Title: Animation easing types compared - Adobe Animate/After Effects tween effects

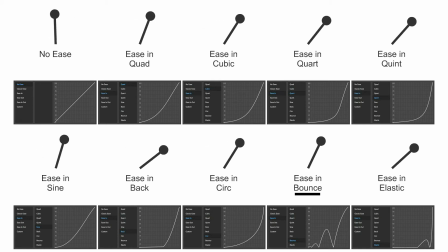242s
it does seem to be like it's literally bouncing off of a hard hard
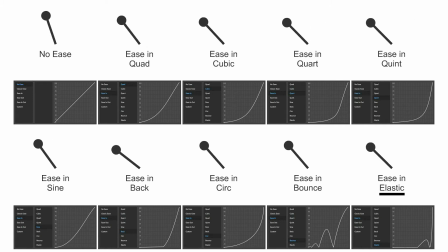246s
surface and elastic is almost like the opposite of that let's quickly flick
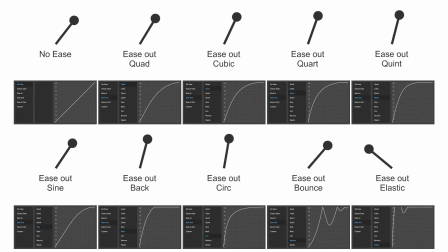251s
over to the the outs so as you can tell that the ease out
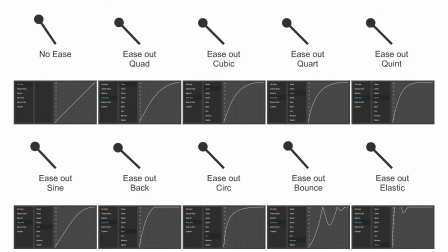256s
version is basically the like the mirror image so all of the aggressive action is happening at the end of the end of the movement not at the beginning of the movement so it's easing out
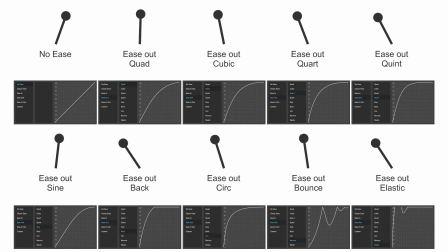267s
so it's faster at the beginning and then easing out and all the actions happening at the the far end and then ease in and out obviously it's the same thing but it's
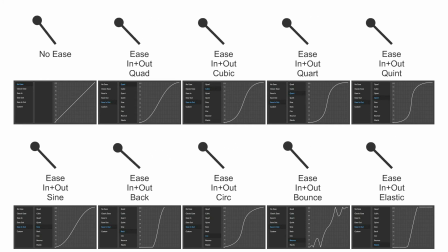276s
just got the same effect applied to the beginning and the end now you could say that these are these are just a tick tick one-second pendulums
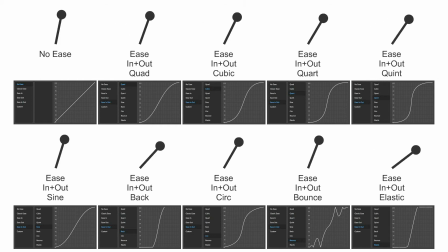285s
which doesn't actually give you that much time so some of the these actions would sort of play out better with like a longer tween so something that was happening over a full second or second and a half or something like that so bear that in mind so some of the full action doesn't necessarily play out too
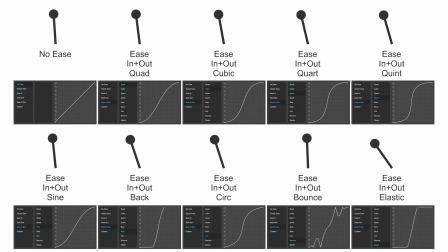301s
well in this and this I might keep this amount of frames but yeah so there you go that's easing out now again
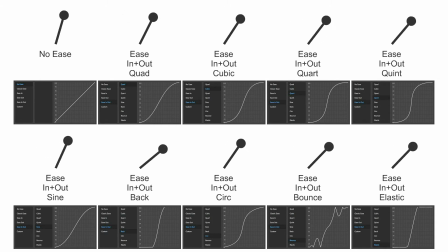308s
yeah if I was going to pick one of these for an actual pendulum i'd probably use the possibly the sine or the quad
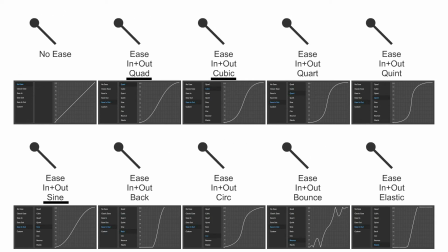316s
maybe the cubic it just depends you know there's different types of inertia and different weights of objects sometimes you want to exaggerate movement so you want a really exaggerated
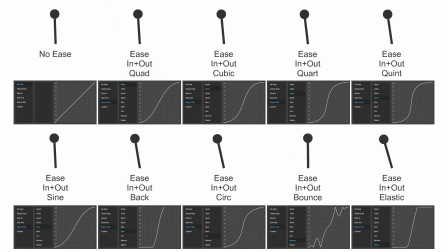325s
you know twang to the movement but anyway so that's that i thought it was quite interesting looking at the um the graph editor the actual the curve line and how that appears next to the actual movement something that I
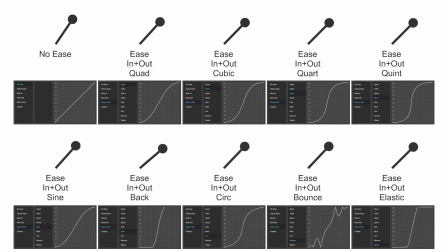339s
should point out so with the like for instance the ease out back that
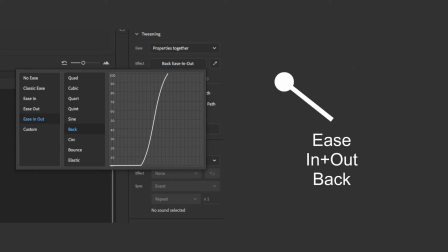344s
the graph editor line doesn't really reveal the exact movement because essentially the graph line goes off the chart so the it's just in if you look at if you look at the same graph editor in After Effects it kind of shows you more but you can't it animators has a fairly simple graph
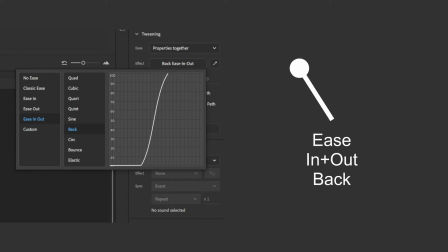362s
editor so it doesn't let you see outside of the two keyframes but I'll just draw that on for you so just to kind of explain what I mean so here's what the graph editor looks like in animate now if I draw on the line that it's actually taking as you can see it
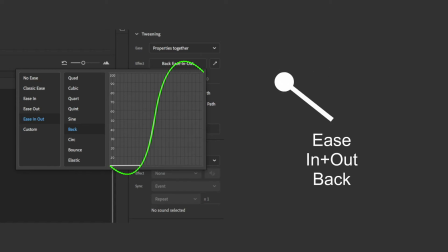378s
goes out of shots and then back into shot so it goes off the chart and then back in that's why if you look at the action here I'll put the two keyframe positions on the screen as you can see it actually goes beyond the keyframes hence the uh the graph the uh the
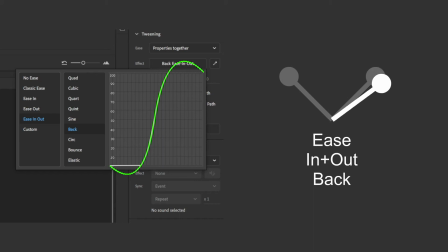395s
curve goes off the chart because the movement goes beyond the keyframe and then back in fast across and then beyond and then back again so i just thought that's kind of might be useful for you to understand some of these that don't contain all the information in the graph editor anyways there you
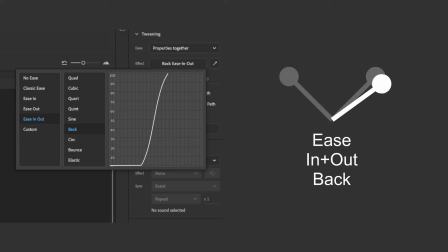412s
go that's that's all of those let's have a look at them all together again so there you go that's a little bit of um i thought this
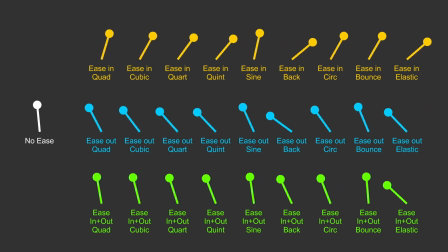418s
was the sort of the money shot where it's going to be quite useful reference for many people that perhaps they want to choose you know perhaps
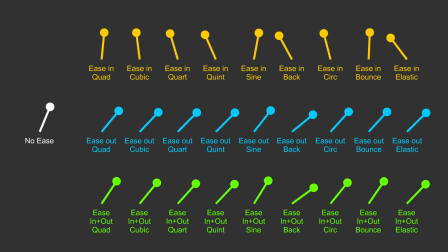425s
they just always use the same eases that same ease tweens or perhaps they just always do it by eye but looking at this might give them an idea you
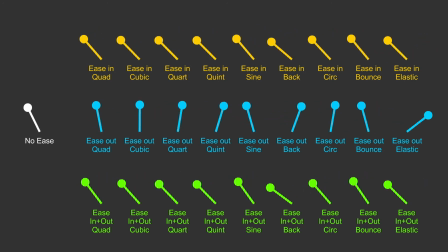433s
know of like a wider palette to choose from might be useful anyway certainly um i'm finding it useful doing this anyway let's have a look at a couple of examples of putting these into practice just with some really really simple animation so
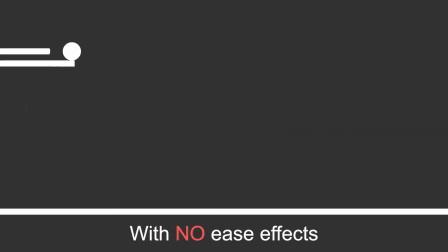444s
here we go so here's a really simple little animation that I just made this morning. Tiny bit of text coming in, three, two, one, and a little pole knocks a ball kind of off a table and the ball moves along and bounces. So this is what it looks like with no eases at all. So this is just a mechanical keyframe points.
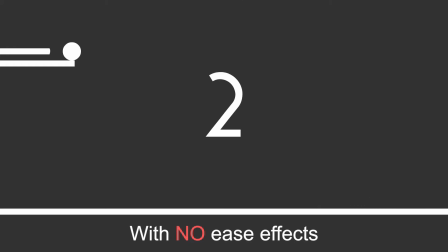463s
Just so you know, it's not following a path here. I've just got two layered up animations with it, you know, two timelines within the graphic, which is quite straightforward.
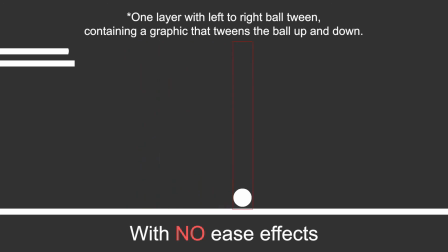472s
We have one that's moving the ball up and down and then one that's moving the ball left to right so that's what it looks like with no eases now let's insert all of our eases and then we'll play it so here we go so now we've got much more sort of a much
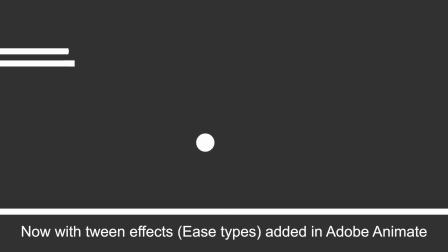490s
more appealing action to the numbers I've added a bit of motion blur as well because the movement was really quite quick and it's quite jarring without motion blur if the objects are moving across screen at a real old rate and then we've got a little bit of a pull back on the cue there just before it hits and then the ball falls down sort of under gravity
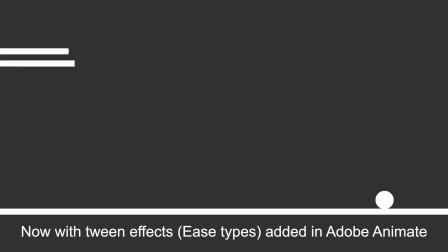509s
gets pulled speeds up towards the ground then bounces a couple of times and comes to a rest i don't really see this as a pool ball or you know like a snooker ball i think it's got a little bit more squash than that and it's a bit slightly squidgy so it's maybe like a
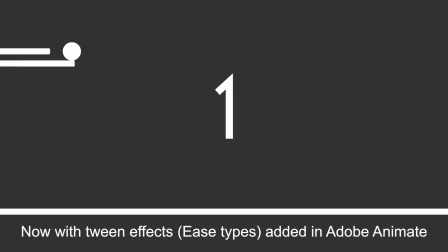522s
squash ball something like that um just doing this by eye you're not not really trying to replicate any particular type of physics you know but i just wanted to give it some weight and then yeah use these these um tween effects or eases just to you know just explain so let's talk through
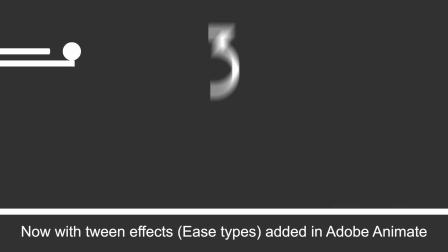539s
what eases i've used for this simple little demo really isn't anything too complicated so starting with the cue the cue's just got a simple
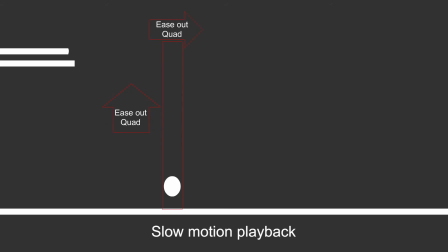549s
little back ease in so it's just keyframe to keyframe but as you can tell it moves back a little bit before it twangs forward so that It gives it that kind of like as if someone's pulling the cue back and then they push it forward so it has a little bit of sort of a preempt to the action and a tiny bit of ease out and then these two
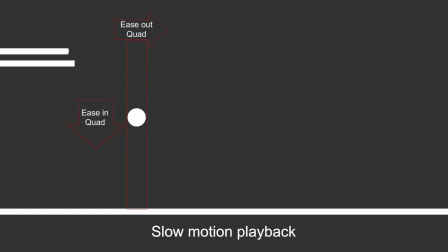570s
The actual ball itself So we have one quite simple a quad ease out and that's responsible for moving the ball across the screen from its Position to the left and the position to the right if I drop on the some scaffolding so you can sort of see what I mean
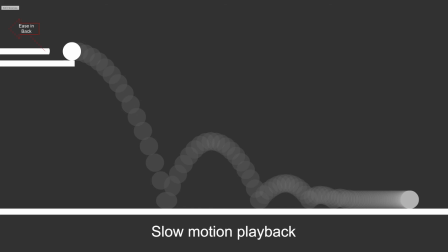586s
there you go so now you can see that is just doing that action from left to right and then within that um that graphic we've just got the ball basically going up and down so again we're using the quad ease in and then so it eases in from a resting point down speeds up towards the ground and then we have a quad ease out so every
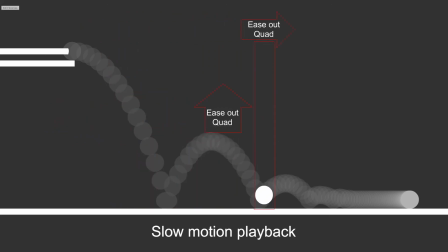605s
time the ball is at its highest point is where we have the majority of the easing so that the gravity is pulling things down and just before it hits the ground it's traveling fastest and then it's being twanged back up into the air and then slowing back down giving our nice sort of parabola curve there again
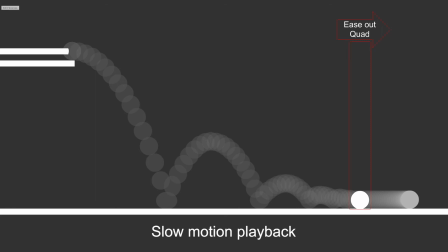621s
i'm just this is all just with with eases and then with the numbers quite
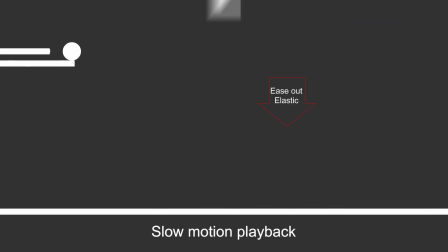627s
straightforward really we're using an elastic ease out as the number comes on screen so it has a bit of a twang almost like it's sort of dangling by elastic then it settles into its final position holds
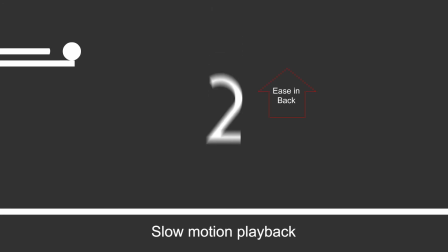640s
a position just for about five frames six frames and then we have a back ease in so we have a little bit of a bounce down and then it zips out really fast and yeah as you can tell i add a little bit of motion blur there just because it's quite aggressively
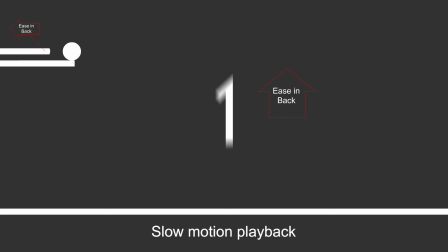657s
fast action and it just helps with the um helps with the read if you put motion blur with something that's moving this quick so there you go so that's the the numbers so a elastic ease out to get it on screen and a back ease in to get it off
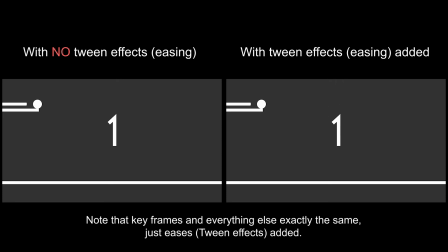674s
screen and and that's it yeah that's all the all of the eases in this one so the vast majority are the quad ease out i found it just seems to have a quite a natural um feel about it it does seem to reproduce
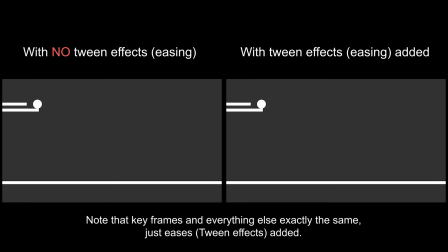690s
you know inertia in the real world quite well especially if it's in a physical objects that are kind of you know working under under gravity but you could certainly use some of the other types of effects I
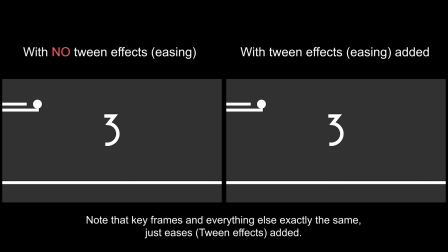705s
think the the cubic or the court will also work fine definitely the sign would be fine as well but I just find this is has quite a natural sort of look to it nothing nothing over the top not too animated if that makes sense it seems to look fairly natural anyways there you